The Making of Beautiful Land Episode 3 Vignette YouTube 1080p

Well, today we are on a mountain right across from Port Hardy, and I'm trying to do a dramatic time lapse. Unfortunately, my main time lapse camera does not have a zoom lens. Now this one has a slight zoom, but it's only a 3:1. And I'm trying to, I guess I'm gonna have to crop in to try to get the dramatic shot that I'm trying to get. At least it's not raining today. So we hope to get a 3-hour shot of compressed time, and we're shooting, I believe it's one frame every 13 seconds we're doing. And that seems to be the sweet spot. And so we hope to get something that is usable today.
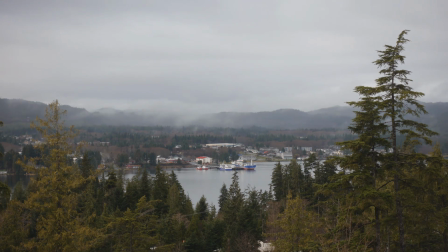(0:57)
Okay, well, you can see here, this is a time-lapse sequence that was done from my
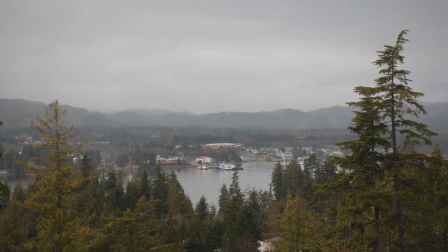(1:04)
RX100 Sony camera with the time-lapse add-on that you download from their website,
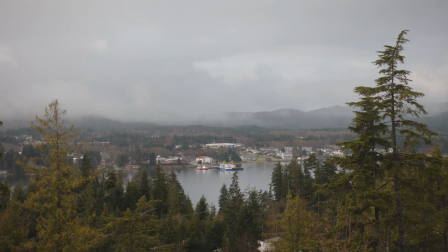(1:11)
Play Memories website, and install it in the camera, and it enables your camera to do things it couldn't do before, and this is one of them.
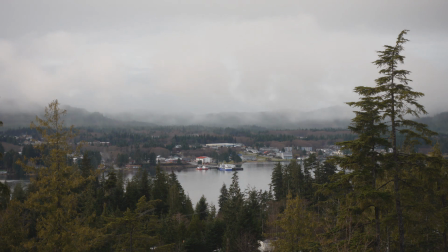(1:19)
Now you look at this, and that's okay, yeah.
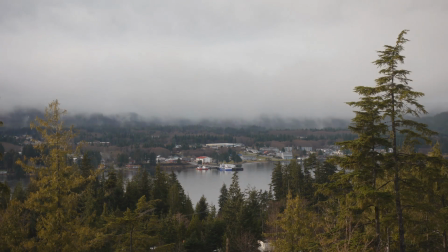(1:24)
Okay, now here's the same shot,
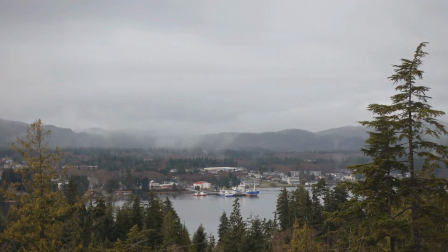(1:28)
but this time it's been reprocessed inside the camera to zoom in.
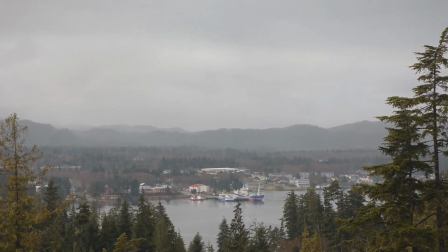(1:34)
You see, it produces a more dynamic effect, if you will,
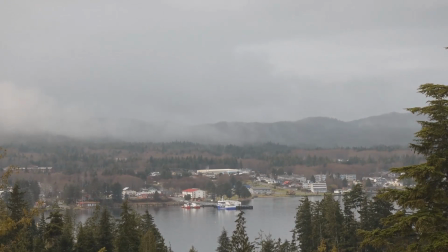(1:39)
and that's what I'm trying to get, is a more dramatic, a more dynamic effect.
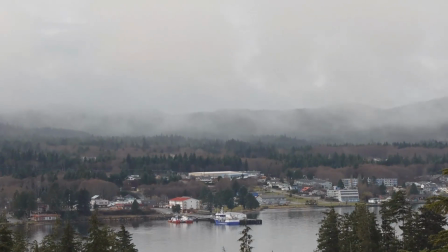(1:47)
And you can see that now, zooming in, you can actually see Port Hardy from the mountain across the bay.
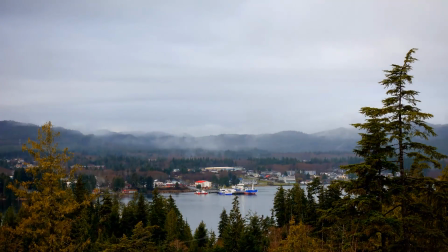(1:57)
Now here's the same scene again, enhanced.
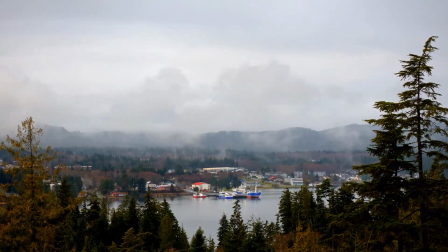(2:00)
I've added image and density correction for the lights and the darks, the highlights and the blacks,
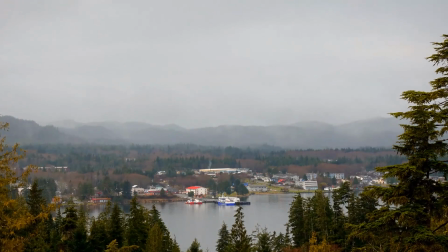(2:06)
and I've added color correction and color enhancement to make the colors in the scene come alive.
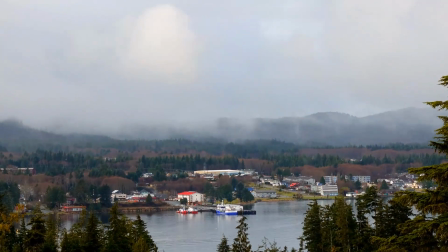(2:14)
I find the Sony cameras, because of the codec they use, which doesn't have very much color information,
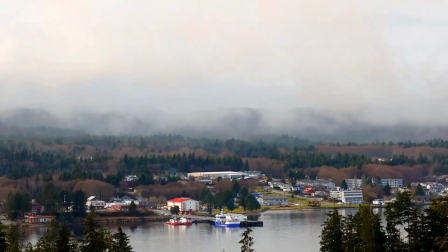(2:20)
I find all their colors look muted and anemic, and I find you always have to enhance them.
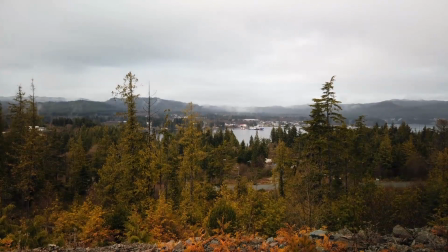(2:27)
Now here's a shot that's done with the DJI Osmo Pocket, and it's kind of a similar shot.
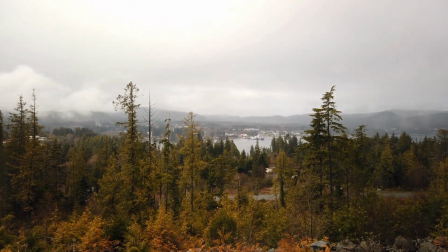(2:34)
It shows Port Hardy in the distance, but it shows Port Hardy in the middle of nature.
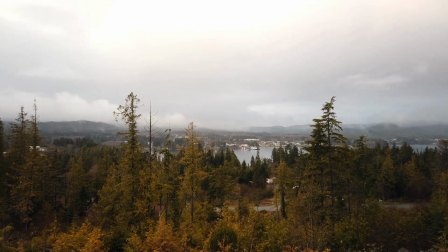(2:39)
It's kind of a more general, dynamic, wide-angle shot, and you can see more of what the clouds are doing on the horizon.
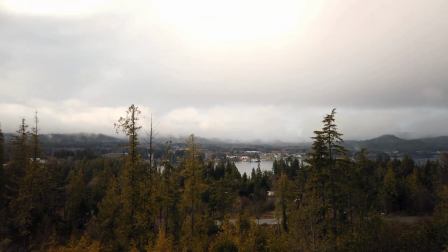(2:46)
It's slowly tilting up. It's a different shot.
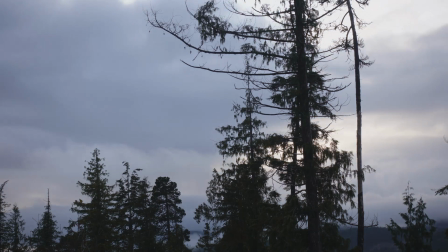(2:52)
Now here's an interesting scene, a static shot of the sun setting behind the clouds with the RX100 in time-lapse,
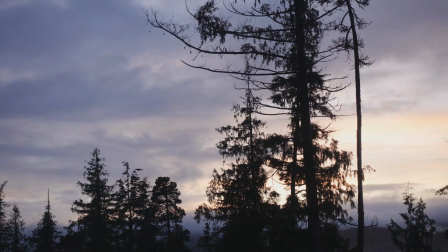(3:01)
and it's an interesting scene, but that's just raw, what comes out of the camera. Now here's the same thing again,
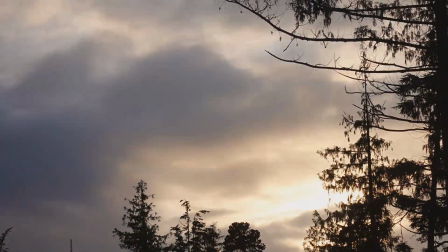(3:10)
reprocessed with a dramatic pullout, and I think it makes the shot more interesting.
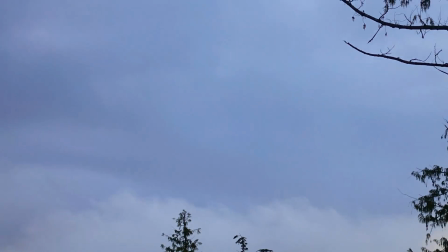(3:17)
Yeah, I like that better. Now here's the same shot again, but this time with enhancement to color, image and density correction,
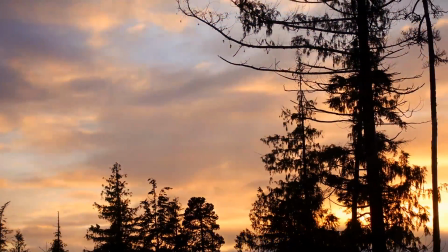(3:25)
and you can see more of the sunset that was actually really there.
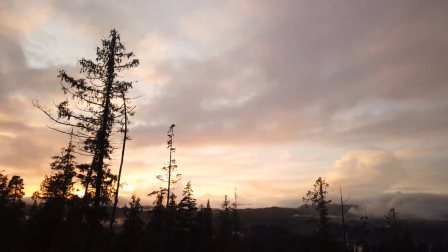(3:31)
Now here's one, what I call a dramatic flyby, where, you know, the clouds are going by with the Osmo Pocket.
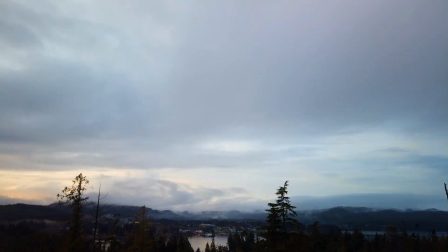(3:38)
Now here's the same shot again, but enhanced.